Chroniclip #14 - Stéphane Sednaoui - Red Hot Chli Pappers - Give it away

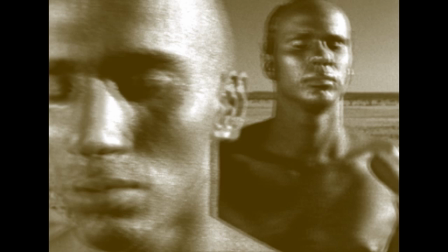[0:11]
Je voulais une introduction où ils aient les yeux fermés. Je sais pas si je l'avais fait consciemment ou pas, mais c'était une manière de rentrer dans la tête des Red Hot Chili Peppers, une sorte de songe intérieur. Je pense que les yeux fermés de Jean Cocteau dans Orphée, je crois,
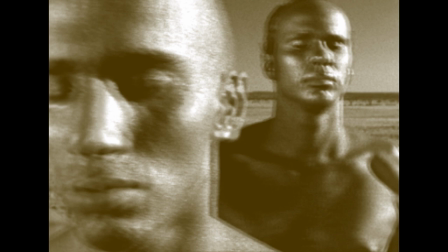[0:24]
est la référence initiale qui fait que j'ai filmé les Red Hot Chili Peppers avec les yeux fermés comme une entrée en matière.
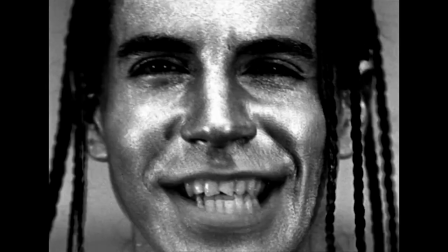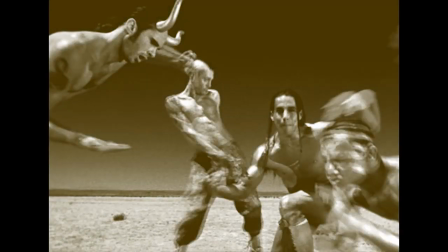[0:40]
J'avais vraiment positionné les personnages. Il y avait des gens qui les retenaient. Je pense qu'ils étaient sanglés. Chad à gauche et Flea à droite. Ou retenus par des gens de l'équipe pour pouvoir se pencher. Parce que c'était des positions finalement très très inconfortables. Et les positions étaient très très précises.
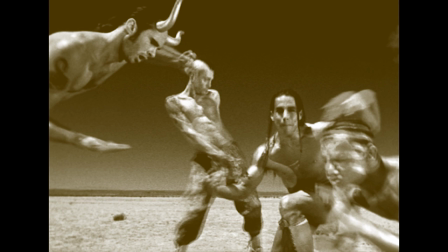[0:58]
Puisque on utilisait des grands angles. Et il suffit avec le grand angle de bouger un tout petit peu pour changer toute l'impression... Et pour prendre trop d'importance ou pas assez d'importance dans l'image.
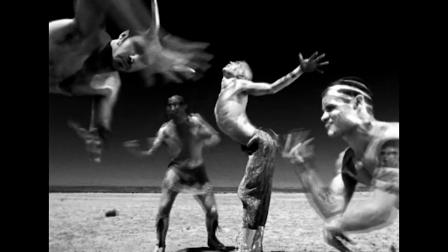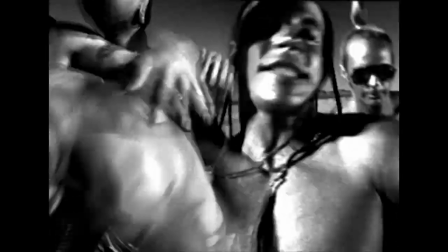[1:17]
J'ai rencontré Robertino Trovati, qui était un brillant styliste à l'époque, et je dis à l'époque parce qu'il est décédé,
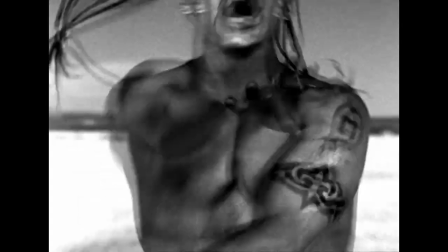[1:26]
et avec lui on a vraiment travaillé les idées des cornes, les idées du surréalisme.
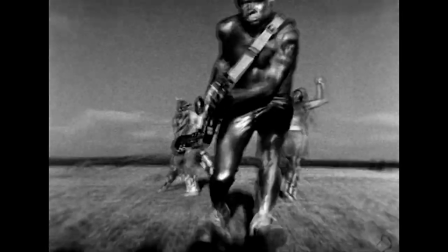[1:33]
Et je pense qu'on a trouvé, avec les Red Hot Chili Peppers, le groupe parfait pour délirer complètement visuellement.
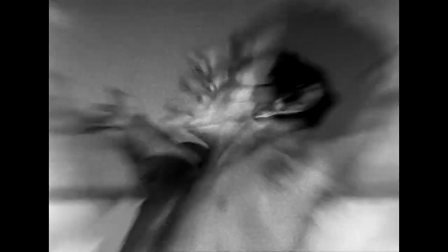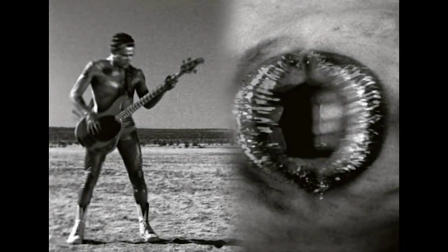[1:48]
Je l'ai tourné en noir et blanc parce que je voulais éliminer les distractions, se focaliser sur la matière brute.
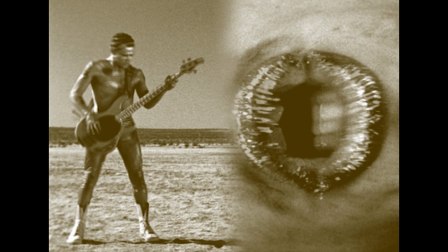[1:54]
Donc la matière brute, pour moi, c'était le groupe, les Red Hot Chili Peppers. C'était la base, évidemment, du clip, mais c'était aussi une force primale.
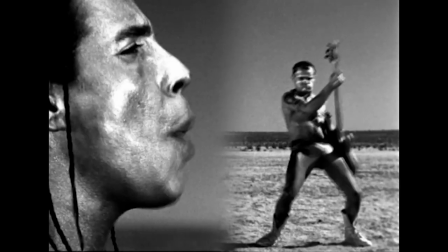[2:08]
Je me souviens très très bien du moment où j'ai fait le gros plan d'Anthony.
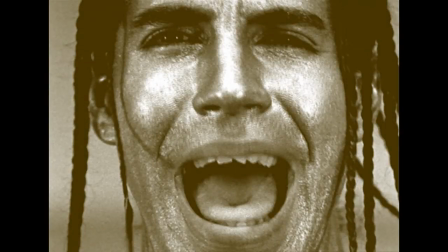[2:13]
J'ai vu qu'il bougeait ses lèvres d'une manière incroyable. J'ai d'ailleurs, depuis 20 ans, j'ai essayé de le refaire moi-même et j'en suis incapable. Donc j'étais là en gros plan et je me dis, c'est génial ce qu'il me donne. Il faut que moi, en retour, je lui donne quelque chose d'autre parce que voilà, il faut que je participe.
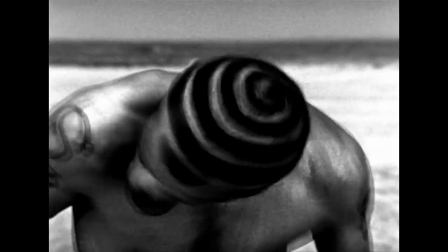[2:31]
Il faut que je réponde. Donc c'est pour ça que je me suis mis à faire des coups de zoom qui ont finalement fait presque toute...
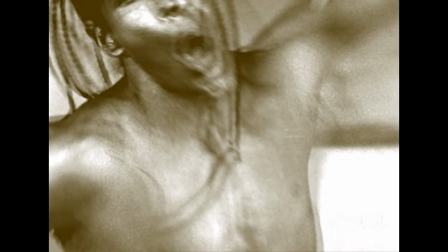[2:38]
Une bonne partie de l'écriture du clip. Le moment où moi-même j'ai voulu participer et j'ai voulu danser avec eux, et ben c'était ma manière de bouger en tant que réalisateur.
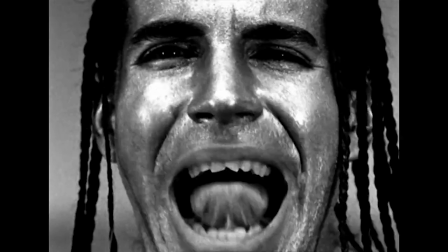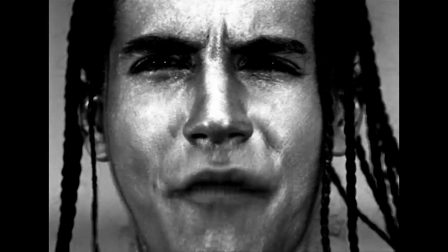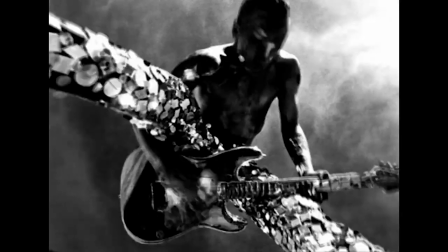[3:00]
Le plan entre les jambes de John, ça, c'est encore quelque chose que j'avais fait.
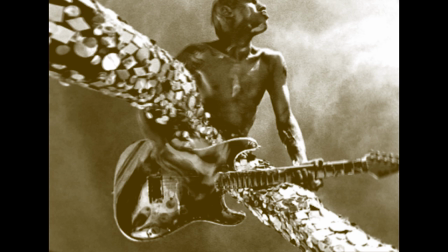[3:06]
J'avais fait la couverture de deux magazines juste quelques mois auparavant. J'avais fait la couverture de Details Magazine et le même mois, la couverture de The Face Magazine. J'avais fait exactement ce genre de visuel entre les jambes.
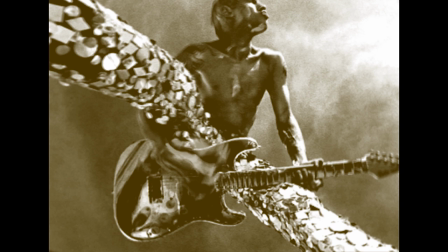[3:18]
Toutes les séries de portraits ou de mode que je faisais à l'époque avaient servi comme référence pour ce clip. Et je pense que j'étais influencé par le travail des photographes des années 70.
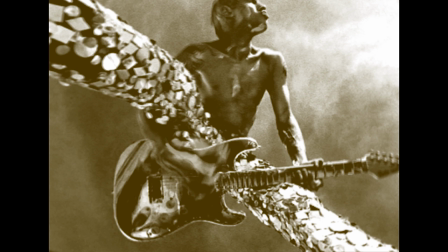[3:32]
Je me souviens d'un magazine Zoom avec une femme peinte en argent, et ça m'avait marqué. Je me souviens des images très grand angle qu'on trouvait dans les magazines photo quand j'avais 8 ans, 10 ans et que je feuilletais.
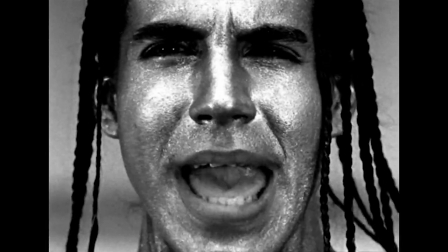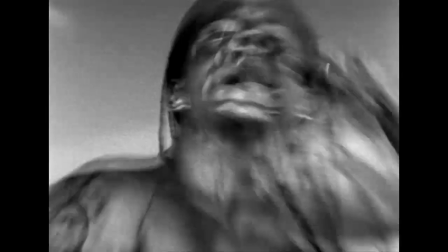[3:57]
C'est des mecs de LA. Moi, j'étais le petit Frenchie qui arrivait avec toutes mes idées.
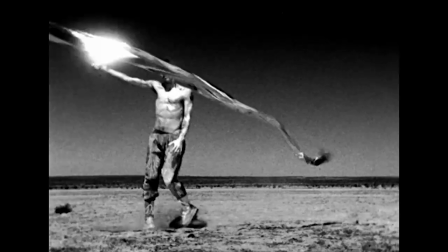[4:03]
Et ils étaient contents d'amener des éléments nouveaux, d'amener une approche nouvelle.
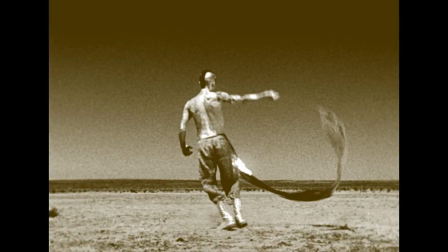[4:08]
Mais ils avaient peur que ça fasse peut-être trop fragile ou trop précieux. John, qui fasse la sarabande comme une gymnaste, ça risquait de le bloquer. Finalement, il l'a essayé comme ça. Il avait peut-être un petit doute.